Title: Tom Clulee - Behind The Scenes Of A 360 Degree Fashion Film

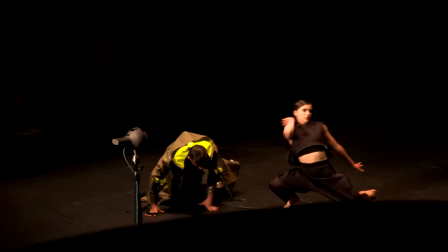255s
And of course it also does the same with the 8 microphones, and it can create that ambiosonic kind of 360 sound as well.
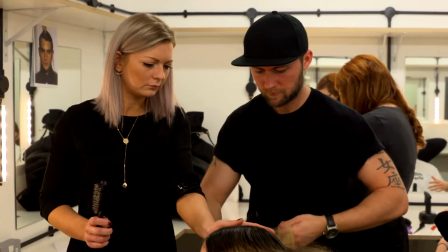267s
We had full sets of teams from the hair and makeup. Andrew Smith hair and Georgina Chambers did the makeup.
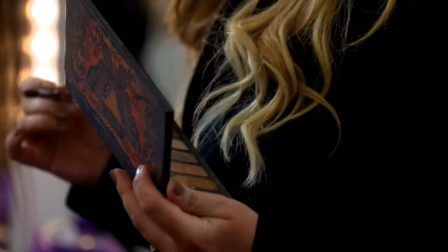273s
Really, we wanted to try and capture, I suppose, that sort of spirit of Moulin Rouge, Cabaret Voltaire, that kind of era. So what we've concentrated on today is kind of really sleek, polished, alongside the kind of really voluptuous, messy texture.
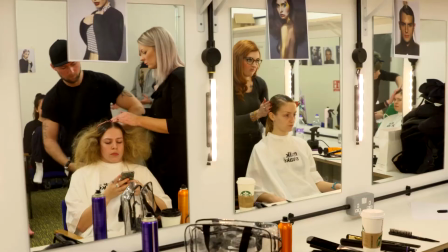289s
So we've tried to create a combination between the two. So I've been asked to come today to provide makeup services.
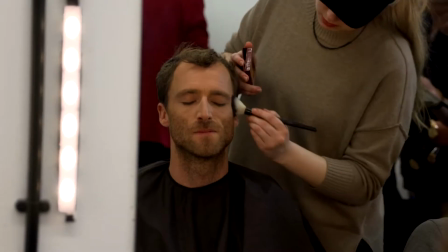296s
So today that's involved doing kind of a 1920s style makeup for the fashion students to kind of go with their outfits and funky hairdos.
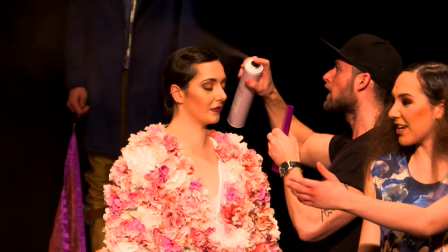304s
We've had to be very conscious of the fact that they're going to be throwing themselves around, being upside down.
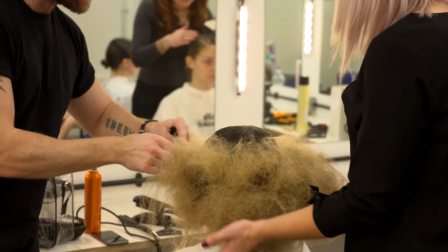310s
We've kind of tried to make it so that the head doesn't come forward.
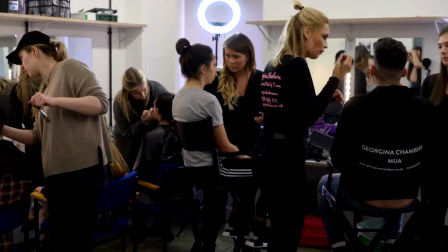314s
So we've done some quite elaborate themes with bright colours, then we've done some more dark eyes with dark lips.
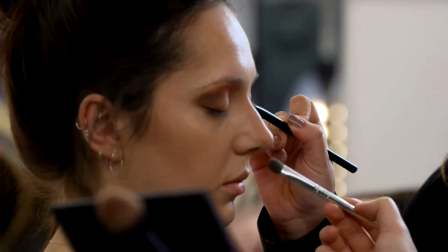320s
So it's been brilliant, especially working with kind of men and women today, just kind of getting everyone looking their best.
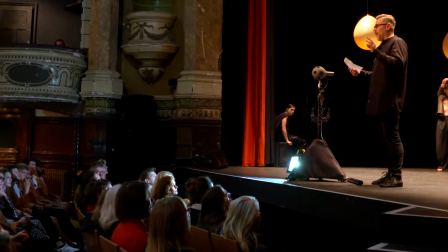331s
I had a very clear idea about how the film should run. It was really informed by the music, to be honest. I mean, the film that we've produced is called Untitled Chapter. It's German for chit chat, and it's taken from the Johann Strauss polka.
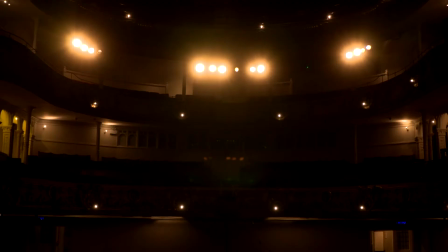344s
As soon as I kind of heard the music, I could feel it in a space, and I can imagine what it would be like to be that viewer.
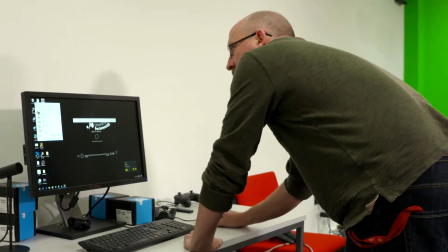351s
The idea is you put the headset on, and you're immediately sort of faced with the University of Portsmouth Presents. So you're thinking, what's going on here? Then suddenly this sort of silk drops from the sky, if you like, and then you're presented then with the Untitled Chapter logo. Then the music starts.
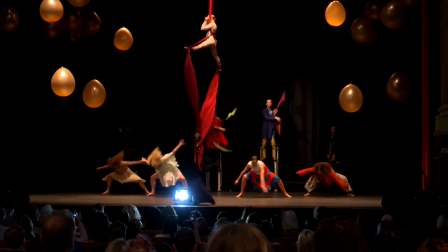It's kind of like a vomit of performance, but in a great way.
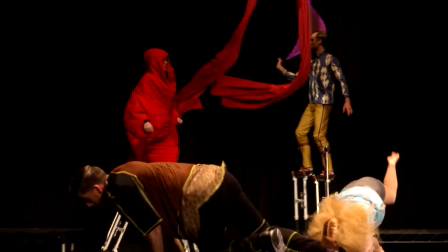380s
Like it's so in your face, which is just really exciting.
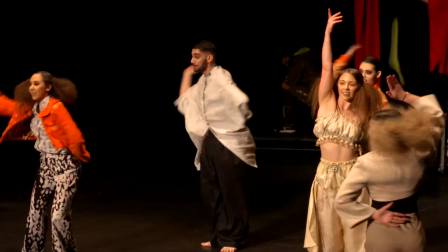383s
The journey that you go through the film, it really does break it down into 3 main scenes, if you want, which allow for changes within the kind of the garments and the performers.
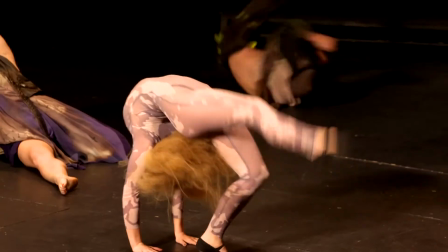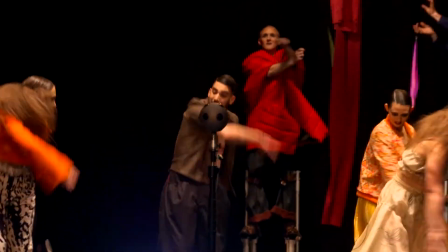397s
Our main choreography, the performers are projecting out as if it's a full audience there,
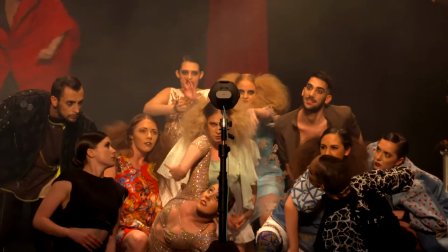404s
and they're just, this one person is a part of the audience, but then it's inserted with these moments where suddenly all the eyes are on you, and that's what's going to make the viewer feel really uncomfortable. But all the best pieces make you feel something. That was part of the design process, these kind of flipping in between different perspectives that we use for the film. The shots of the audience just staring at the camera. That was kind of put in there to sort of unnerve the viewer and kind of have that impact. No one's collapsed from fear yet.
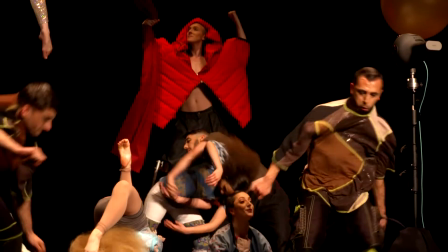435s
After the show, there is a big celebration of this collaboration of the actors and the designers.
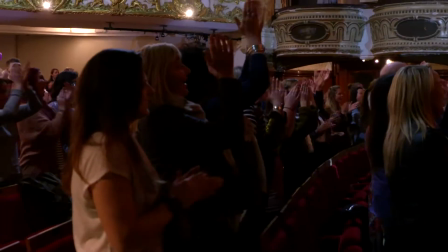442s
You're kind of surrounded by the applause and the screaming of the crowd. But at that point, you don't actually know where you are. And it's only at that point then when you're faced by the kind of what it would be the encore of the performers who are walking towards the camera, yourself, that you're kind of aware and they're telling you to turn around.
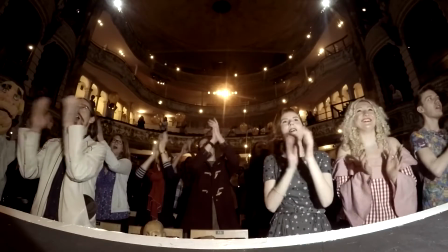459s
And only at that point then do you actually turn around, and then you sort of see, oh my goodness, I'm on stage, in the new Theatre Royal. And at that point, it is truly 360.
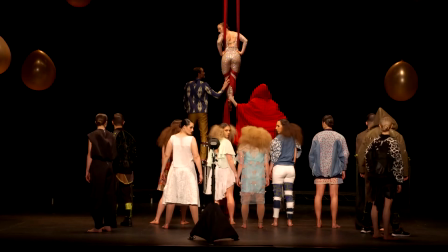469s
We have the audience going wild, and then behind the audience is the really quite unnerving close-up of all the performers right over your shoulder. The biggest challenge, I think, really, in terms of that end scene was the fact that we had 20, big streamer cannons that were going to be set off. There was literally bells and whistles galore right at the end. We had to practice it a couple of times, and then we did it for real.